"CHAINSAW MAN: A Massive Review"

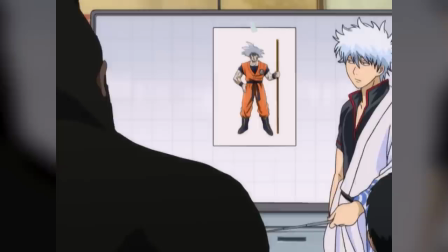(12:21)
When one starts designing a character, one of the most important aspects to keep in mind is how this design will serve to communicate to a reader who this character is just at a glance.
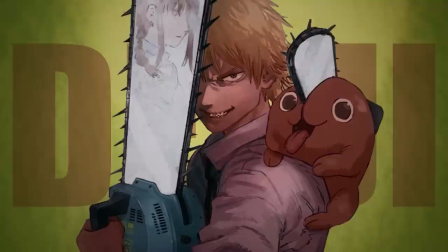(12:30)
Denji as a character is quite unassuming and simple, and his character design reflects that very reality.
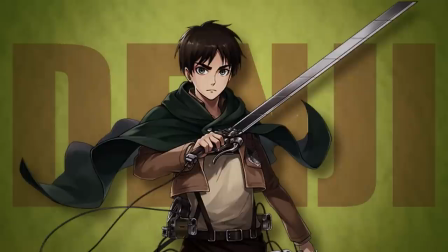(12:35)
Hajime Isayama took a very similar approach with Eren Yeager in Attack on Titan by drawing him in a rather unremarkable and almost forgettable fashion.
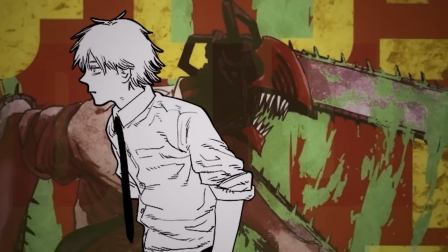(12:43)
The point of Eren Yeager early on is to point out that he isn't remarkable, and the same is true for Chainsaw Man's Denji in this instance.
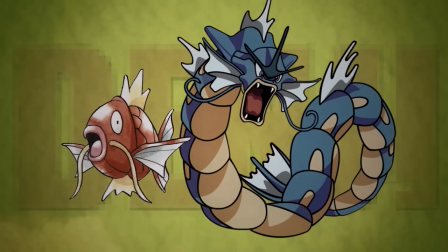(12:51)
Furthermore, and again like Eren Yeager, Denji's transformed state is enhanced to look even more impressive simply by comparison to his base form.
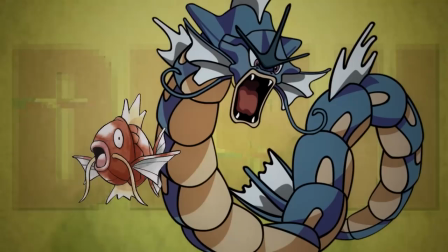(12:58)
Think Magikarp and Gyarados. Gyarados looks impressive already, but when you look at Magikarp next to it, suddenly it looks all the more monstrous.
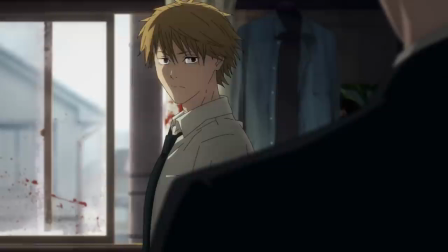(13:06)
And where Eren in Attack on Titan enhances his Titan form's intimidation factor,
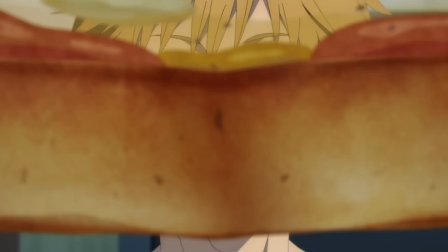(13:11)
one could say that Chainsaw Man utilizes and leans into this very visual trick a lot more effectively, brandishing a meek and shrinking posture,
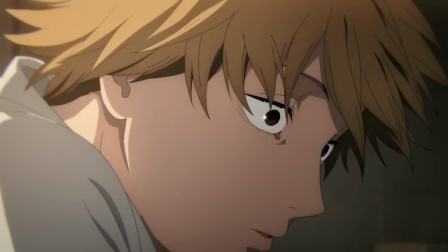(13:18)
wearing a large amount of white with rounded, almost quivering shapes and lines used to convey his softer human side.
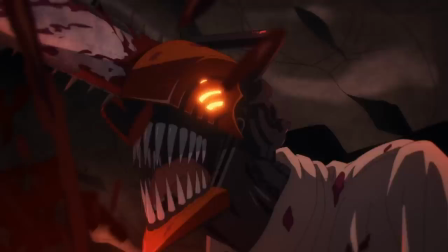(13:25)
Denji's physical form stands in stark contrast with the violent, jagged, and exaggerated shapes that coat this comic's pages in the blood of its enemies.
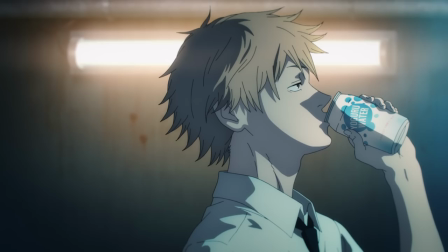(13:33)
In every sense of the word, this design is one built on the back of contrasts.
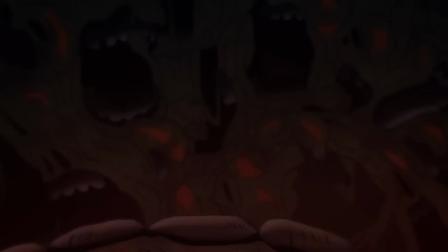(13:38)
Contrasts that communicate a distinct shift in how this character engages with the world around him.
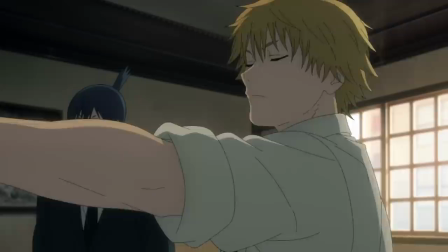(13:43)
Whether it be exaggerated instances like those in which he fully transforms, or even the crooked smiles he shares when something more is on his mind.
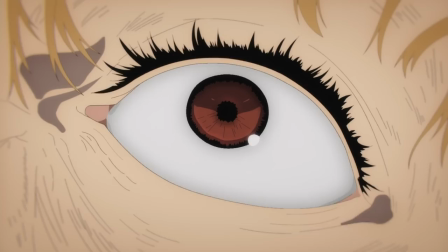(13:51)
Denji is a regular, almost forgettable looking person in the world when nothing is driving him or threatening him.
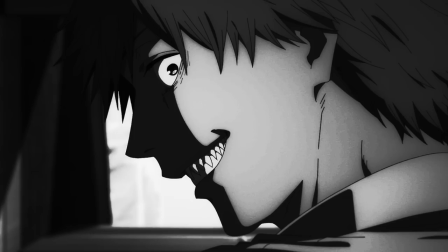(13:56)
However, when something does even a little bit, he starts to reveal a set of sharp and potentially dangerous teeth.
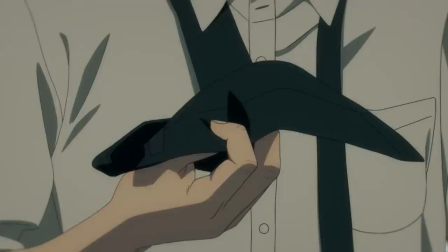(14:03)
Perhaps implying that right beneath this unassuming facade lies the power of a true devil.
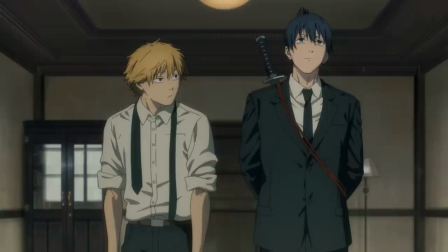(14:09)
Furthermore, and quite ingeniously, I very much love how Denji being ill-equipped to put on his own tie for the uniform facilitates not only his
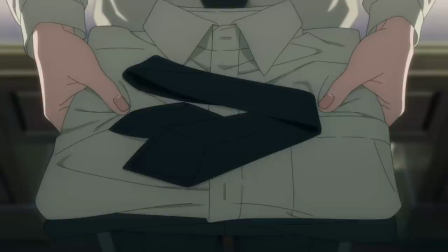(14:18)
depiction as someone that doesn't come from this world but also provides a nice visual metaphor for a dog collar.
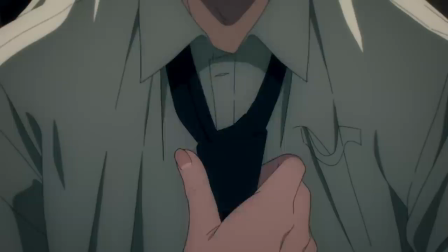(14:24)
The uniform given to him by Makima and the tie wrapped around his neck represents a leash, a noose and a new way of life all at once.
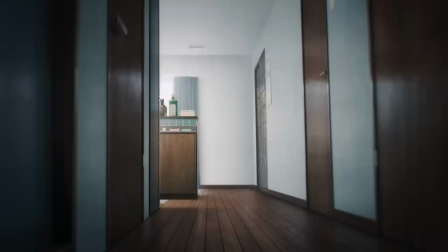(14:33)
Someone like Hayakawa on the other hand is almost the exact opposite and seems to be wound quite tight and I think partly this is what makes his dynamic with Denji so interesting.
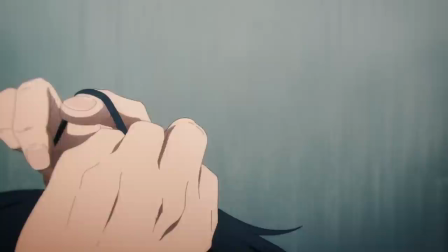(14:42)
While Denji's outward appearance is consistently messy, Hayakawa always has his hair tied up purposefully,
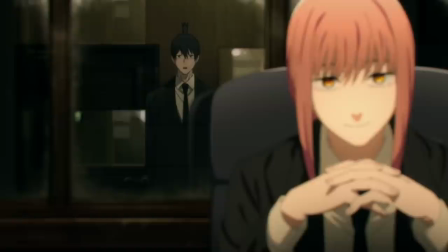(14:47)
all the while he wears a much more complete dark uniform, symbolic of his devotion to the job he has and perhaps hinting towards a darker backstory driving him forwards.
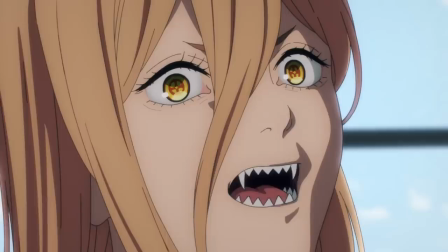(14:56)
And finally, let's talk about Power. The character of Power speaks to this philosophy directly. The moment we meet Power, she is over the top, loud and swinging her fist in the air.
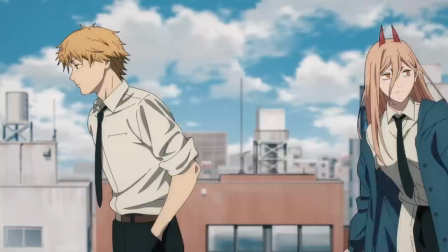(15:06)
A big personality with an appearance that communicates that very aspect of her character through her
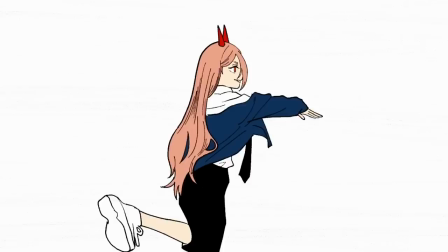(15:11)
clothes and devil traits being much more obvious on her than on Denji's character design.
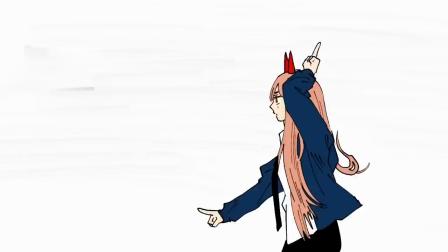(15:16)
Whether it be her disheveled hair, half-tucked-in shirt, jagged teeth, horns,
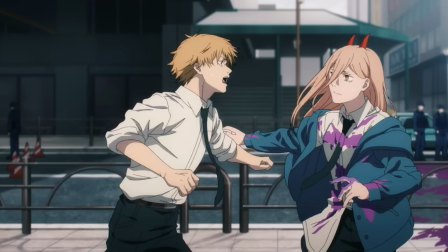(15:20)
or her eyes bearing a striking resemblance to that of a crosshairs on a gun, Power comes across as a boisterous, mischievous,
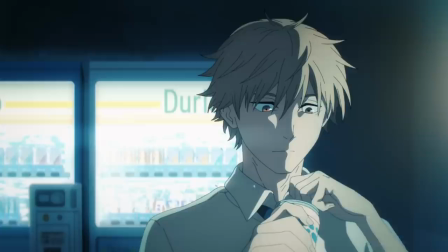(15:27)
and active character to team up with our less driven and thus far comparatively passive main character in Denji,
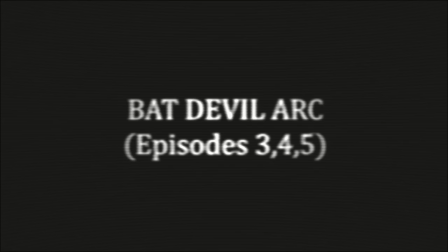(15:34)
creating this wonderful kinetic push-and-pull dynamic, which leads us nicely into the second and really the first major arc of this story,
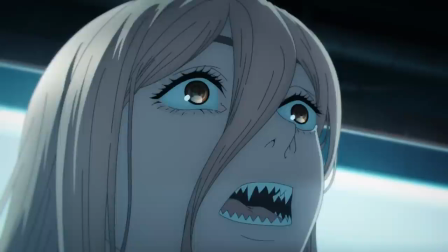(15:42)
the Bat Devil arc. Episode 3, 4, and part of 5 are where we finally begin to get a handle on the main throughline of the story,
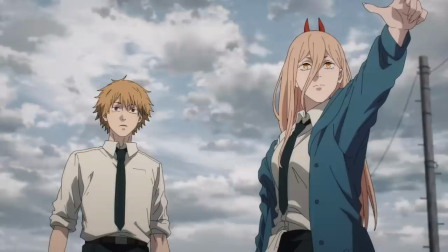(15:51)
and while a shallow level observation of this arc might lead you to believe it's a simple,
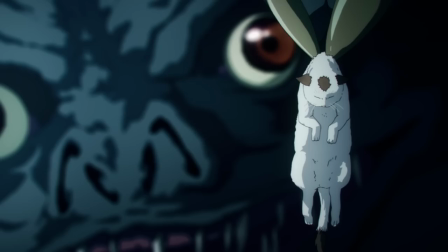(15:55)
noble quest a young man undergoes to earn power's favor, it is in fact a story about complicated themes of manipulation, trust, and other things.
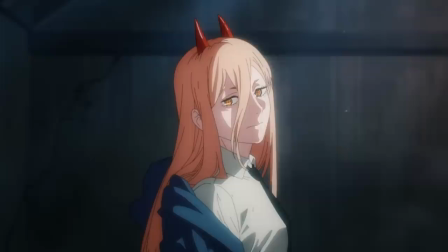(16:03)
In interviews, Fujimoto, the author of Chainsaw Man's manga,
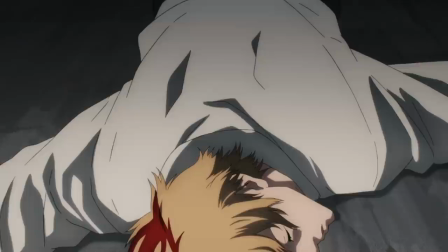(16:06)
has revealed that a main inspiration behind the character of power came from that of no other than South Park's very own Eric Cartman.
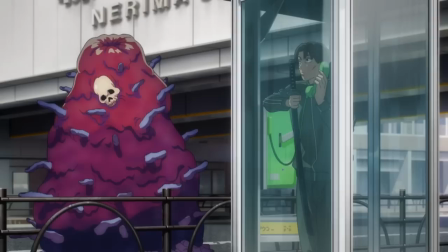(16:17)
And you can absolutely see that in her introductory sequence.